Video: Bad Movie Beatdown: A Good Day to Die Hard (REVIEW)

See you soon.
Clearly, Mary Elizabeth Winstead was the biggest problem with this movie. That shitty cut and paste dialogue is such an improvement.
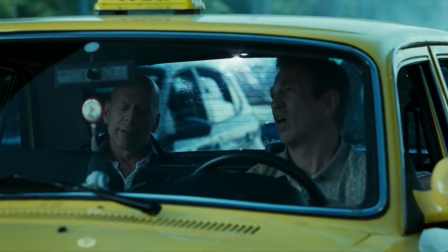(9:17)
So John flies over to Moscow, where he soon encounters the only Russian character who's not trying to kill him, but does attempt to pierce his eardrums.
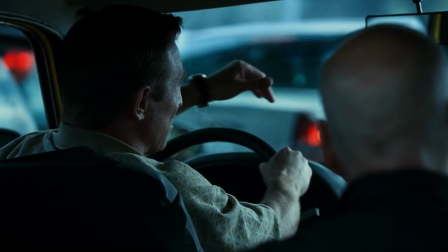(9:25) Traffic sucks here too. Garden Ring is bad. Always traffic.
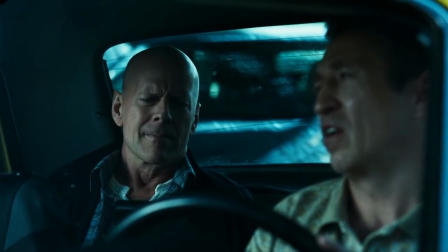(9:30) Always traffic. You American? Yeah, American.
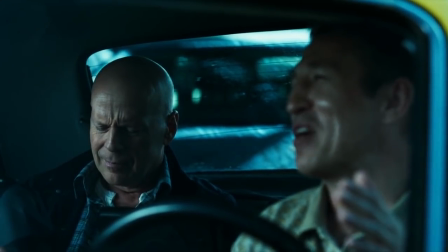(9:36) New York. I want to wake up in a city that never sleeps.
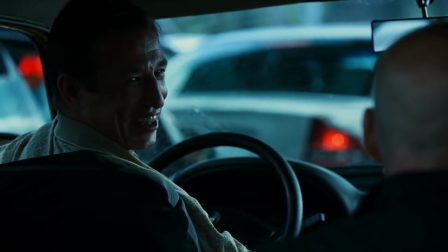(9:42) Yeah, that's it. Never sleeps. Frank Sinatra, chairman of the board. That's right. Top of the world, huh?
No. Stop singing. Shit, it's another big point for Argyle and some classic Run DMC.
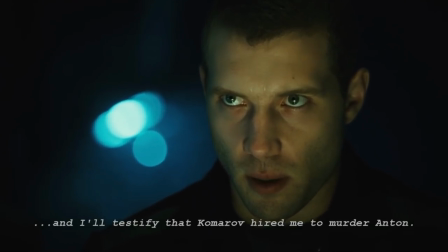(9:55)
Jack agrees to testify against Komarov so he can be in the same courthouse at the trial, which is surrounded by protesters and security.
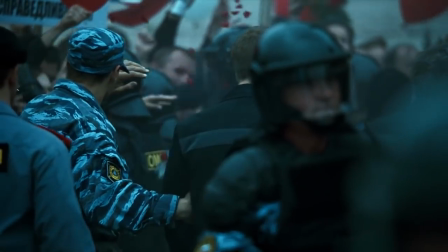(10:03)
It's here that John first sees his son as he's being carried out, which might have had more emotional impact had Bruce Willis's material clearly wasn't filmed separately.
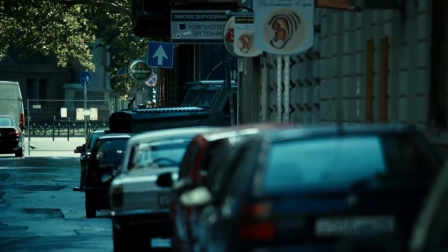(10:12)
But also arriving is some men working for Gagarin, led by Rasha Bookfix Alec,
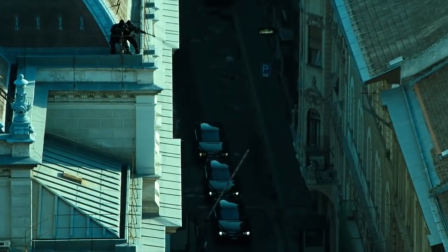(10:17)
who is barely introduced, but we know is evil because he doesn't care about the people driving the car bombs they've somehow smuggled through,
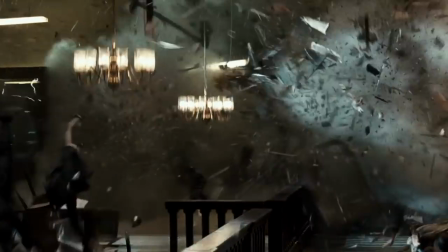(10:24)
even though they appear to make no attempt to leave before they blow up, apparently taking half the court with it, and evaporating any security evidently.
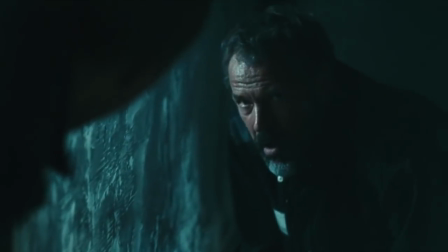(10:31)
Look, Luckily, Jack and Comrade's holding cells protected them from the blast and allows them to just stroll right out. So Jack, who was assigned to protect Comrade, was just figuring on the fact that armed forces would blow up the building and severely kill and injure many civilians in the process, or that the defense minister candidate would plan an attack that he himself would be responsible for.
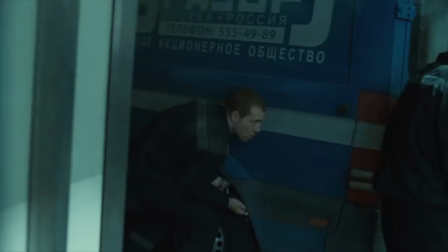(10:52)
Good plans, guys! Jack retrieves his van and tries to get Comrade out,
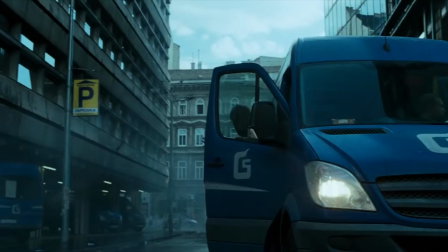(10:58)
but he didn't count on the sudden appearance of his dad or his charge walking out into the street like a moron to get spotted by Alec.
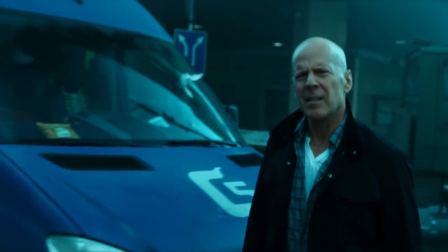(11:04) Jack! What are you doing?
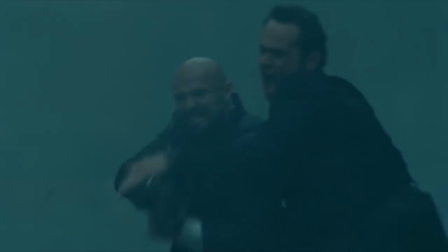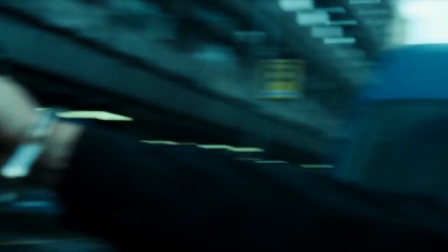(11:14) You gonna shoot your own father? Shouldn't be here, John.
You know, Jack is really kind of an asshole. I know he hasn't got time to spare, but he just pulled a gun on a guy who is a national hero by this point. Not to mention that John doesn't seem particularly bothered about the fact that his son is staging a jailbreak, or the fact that someone just fired a machine gun in their general direction.
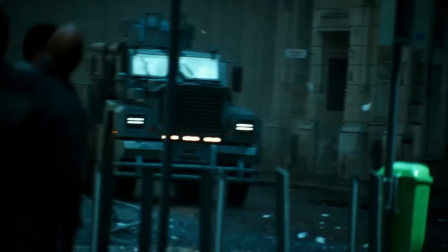(11:36)
Jack and Comrade speed away from John in the van, soon followed by Alec in an armored car.
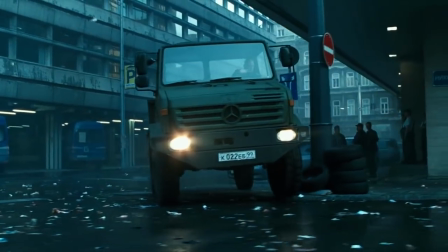(11:42)
Not to feel left out, John decides to steal a van and joins the chase as the proverbial third wheel.
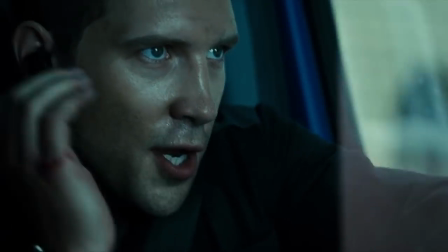(11:47)
It appears the filmmakers are not so much copying Die Hard as the Bourne films, as Jack is behind schedule on his mission.
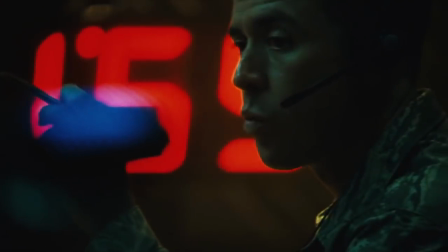(11:54) This guy's late. His rate of progress is way off. MET now plus 6 minutes.
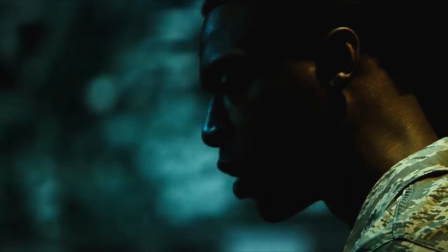(11:59) 6-1, be advised. Your window is closed. Time on target is no go. Reaper, this is real world, not exercise.
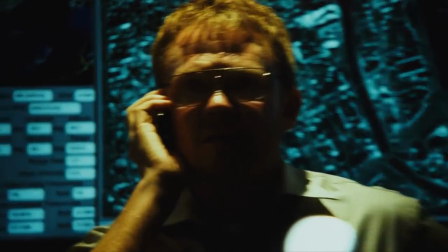(12:05) Do you copy? No, sir. Moscow police will shut down the garden wing. Tell them it's Plan B, safe house.
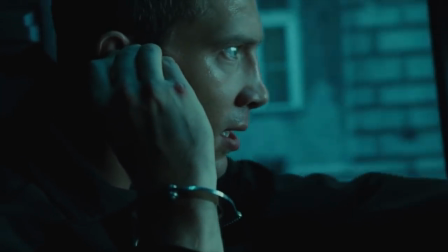(12:10) Go now! Yes, sir. That's Plan B, no choice. Shit. They shut the garden ring. Damn you, McClane!
Why the hell are you so pissed off at him? Yeah, he held you up for a minute, but he wasn't the one who closed off a main road that was already jammed before this whole thing started. So great strategy, guys.
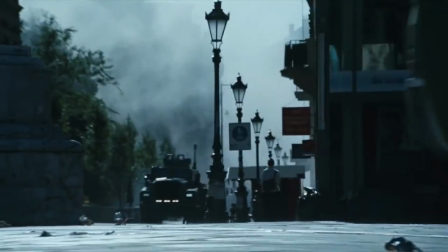(12:30)
And so begins the punishingly long car chase that takes up well over 10 minutes of the movie's relatively short 97-minute running time.
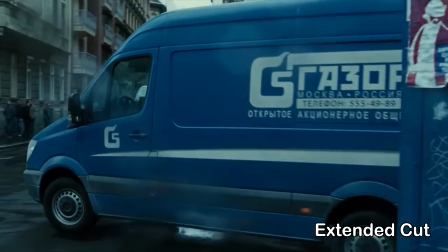(12:38)
And if you watch the extended cut, it's longer still, so you can see Jack outwit Alec and his driver like a pair of Home Alone villains.
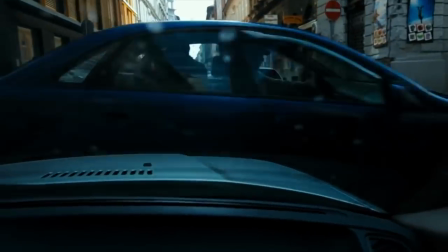(12:45)
The filmmakers seem to be under the impression that the lengthier and more prolonged an action set piece is, the better, instead of becoming numbing and repetitive.
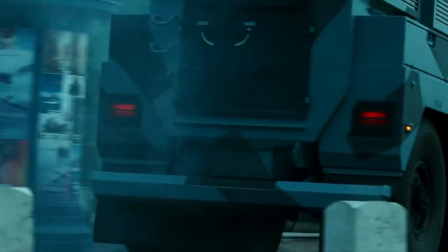(12:53)
This is a subpar Michael Bay impersonation, and part of this is the horrendous cinematography and editing that makes it hard to even look at.
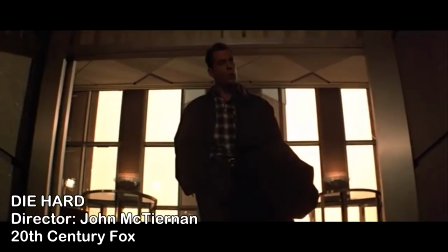(13:01)
The original Die Hard is a masterclass in photography, especially on the big screen.